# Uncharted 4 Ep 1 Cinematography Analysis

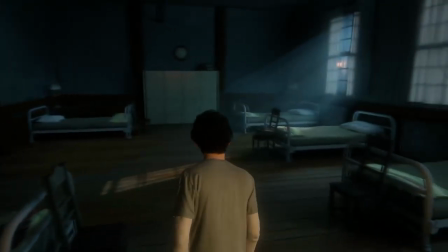[8:17]
And I think that reflects Jesus's crucifixion a lot with the good thief and the bad thief and Jesus.
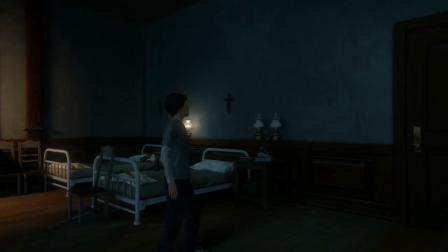[8:26]
So, you know, they didn't have to put two cross, three crosses right on the same wall.
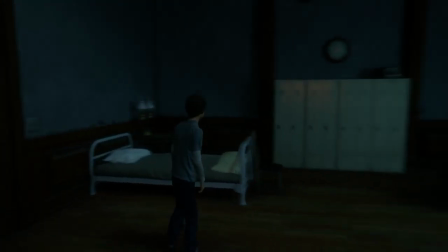[8:31]
You know, there's not crucifixes over every single kid's bed. it's just those three so
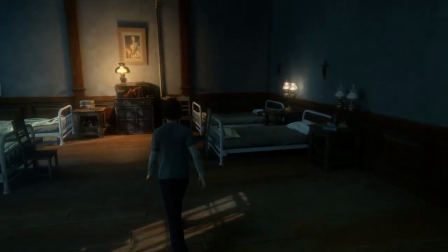[8:35]
you know it's sort of a reference to that i also
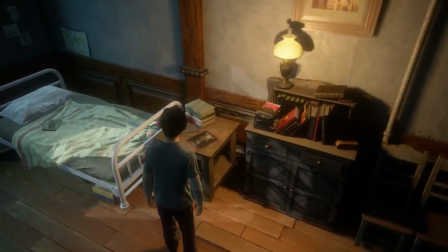[8:40]
like how um you can tell nathan has been an adventurer and loving adventure since he's
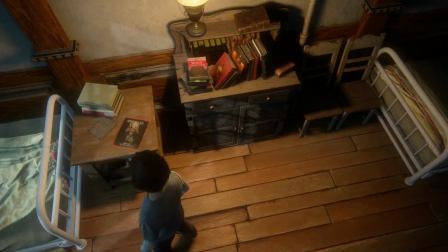[8:45]
a kid adventure life definitely not natural geo magazine because that has an
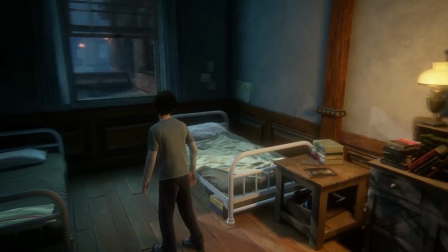[8:50]
orange border um you can also see the
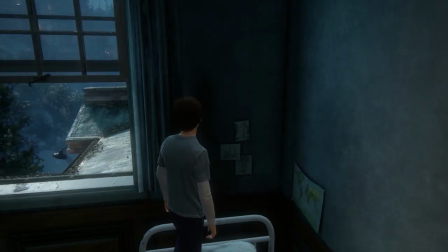[8:56]
map and the drawings i wonder if nate drew those i bet he did he's been drawn since he was a kid i bet
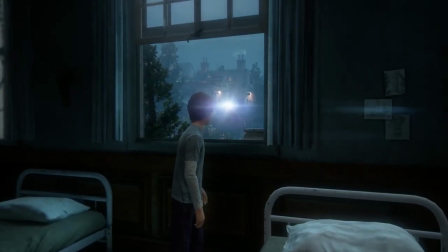[9:03]
so you can see out the window here and of course you see sam shining the light to come towards or to beckon you but uh and of course that's just game design being like hey come this way and it's also a visual for nate to know that
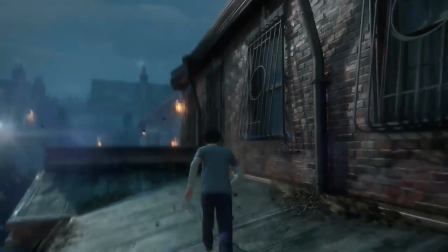[9:17]
sam's out there but i also think it sort of shows how nate feels about sam a little bit it's he's like his guiding light in a way um
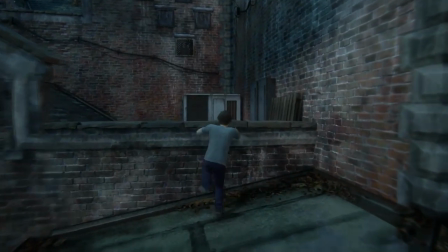[9:25]
at this point in his life he like that is who Nate primarily looks up to
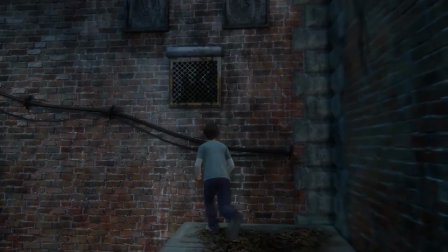[9:32]
and an unrelated cinemagraphic note but more of a gameplay note is that I love how Nate
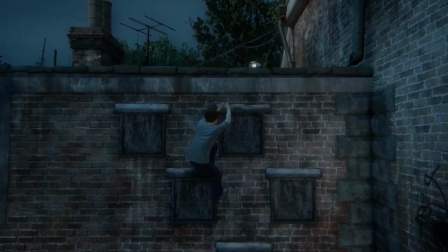[9:37]
moves in this game young Nate moves it's so different than when he's older and he's more experienced and limber he's just
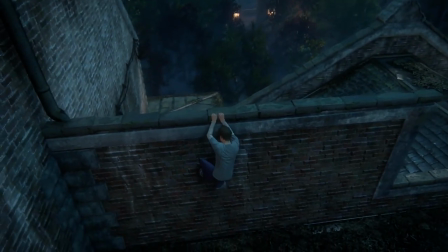[9:42]
a kid here he hasn't had all those years of experience climbing and
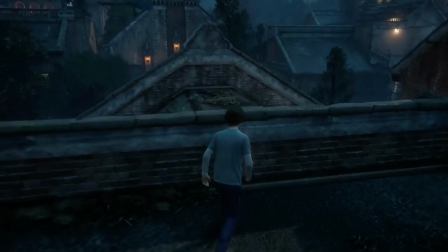[9:45]
he's not fully developed so he moves a little bit more sluggishly oh oops okay I have to jump back over here for a second.
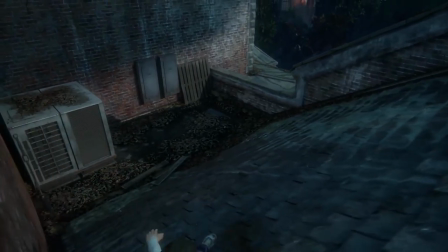[9:52]
I forgot to mention something.
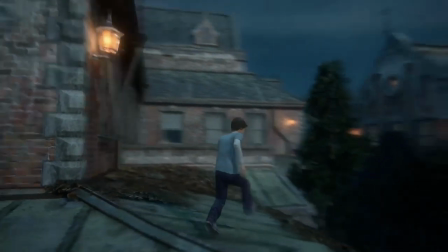[9:57]
So you'll notice the blue and orange theme again.
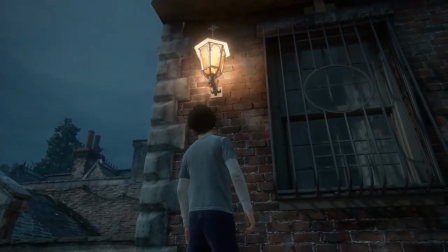[10:02]
There's these very orange lanterns with this blue sky right next to it. And you'll notice that there is moths to the flame.
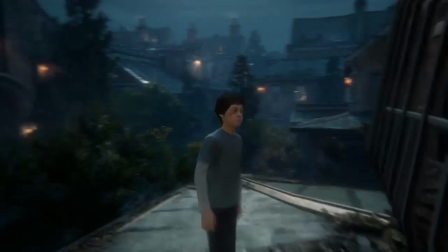[10:09]
And of course, you know, it looks about, I don't know, summer, late summer, early fall, maybe something like that.
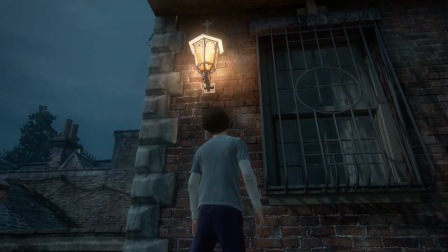[10:15]
So of course there would be moths just around lights and lanterns that's just realistic but i also think naughty dog put it there because like i said before i think the orange primarily represents those intense emotions so that passion for adventure those angry the all those intense things but um right now sam
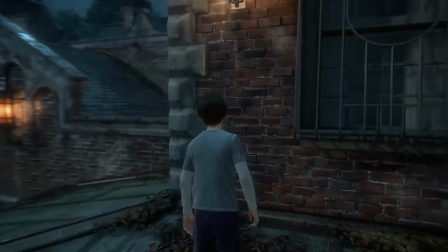[10:32]
is being drawn or excuse me nate's being drawn to sam for that lure of adventure and he's like a moth to the flame he can't help it whether it's good
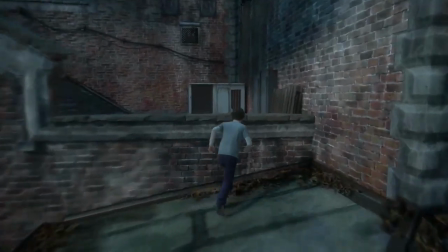[10:41]
or bad for him he is drawn to it and i think naughty dog put that there on purpose sorry to have to reclimb
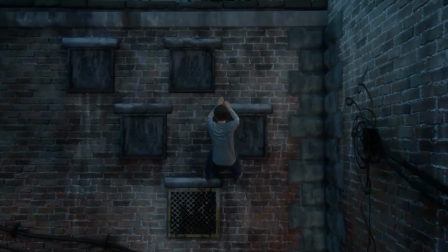[10:49]
stuff um but you'll notice at any time he's about to do well at least in the next two chapters when he's about to i'm gonna see if it's in the later
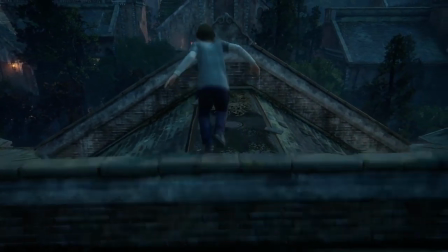[10:57]
chapters but um when nathan is being drawn to towards adventure and towards sam he's like a to the flame and sort of
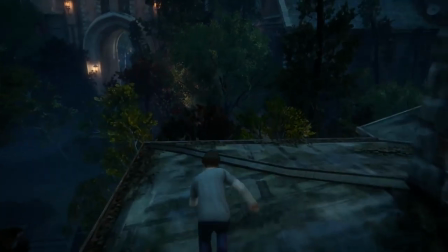[11:06]
like the story of Icarus that does not usually end well so we'll see how it ends in this game nice
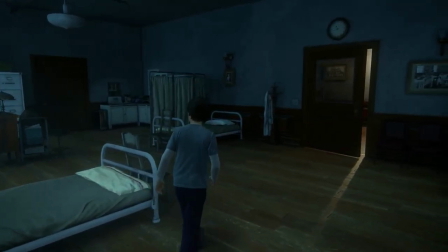[11:16] and quiet isn't
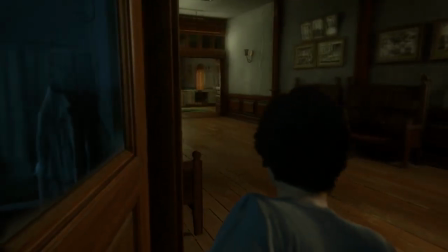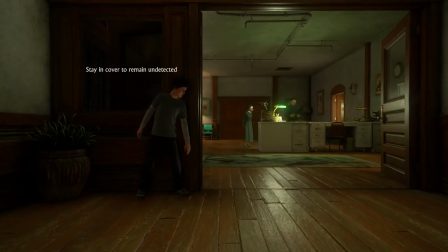[11:28] it our job to help boys like him in the meantime i'm neglecting the other dozen boys under my care what do you want me to do you know my opinion i'm not ready to give up on him yet sister catherine you're kind of a
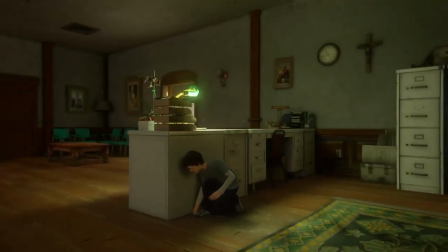[11:46]
So something I've also been puzzling over and I haven't been able to figure out is that why they put this orchid here.
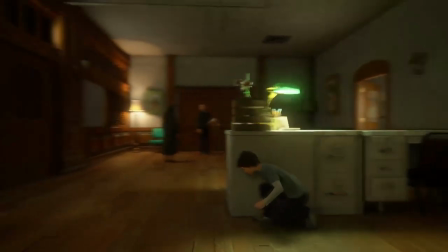[11:52]
Maybe it's as simple as they just wanted to add a flower to it, but I don't, I feel like it's not.
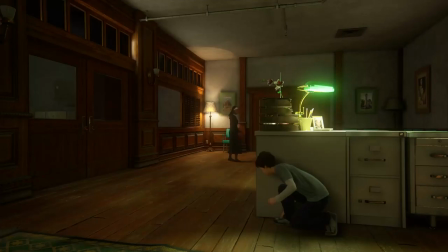[11:57]
Um, so I was a big nerd and I used to look into flowers, symbolic meanings a lot.
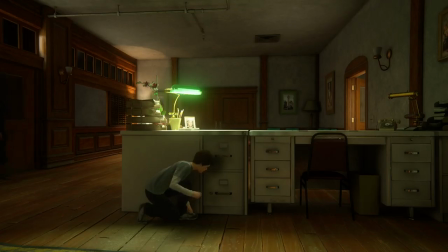[12:03]
And the ones for orchid, there's so many. It's also like from teleflora.com or whatever.
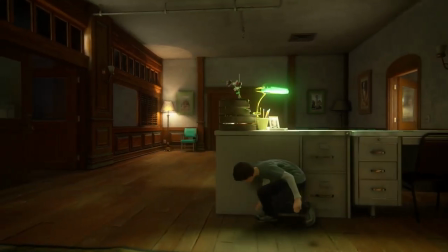[12:08]
So it's not like the most reliable source. So I don't know. I don't know why they put this orchid here.
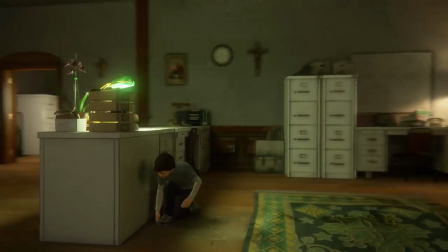[12:14]
If you guys have ideas on why they put an orchid on this desk here, let me know.
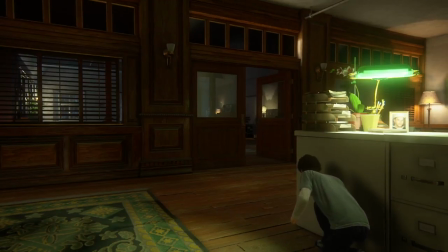[12:20]
Hit me up. Maybe it's nothing. I feel like it's something though.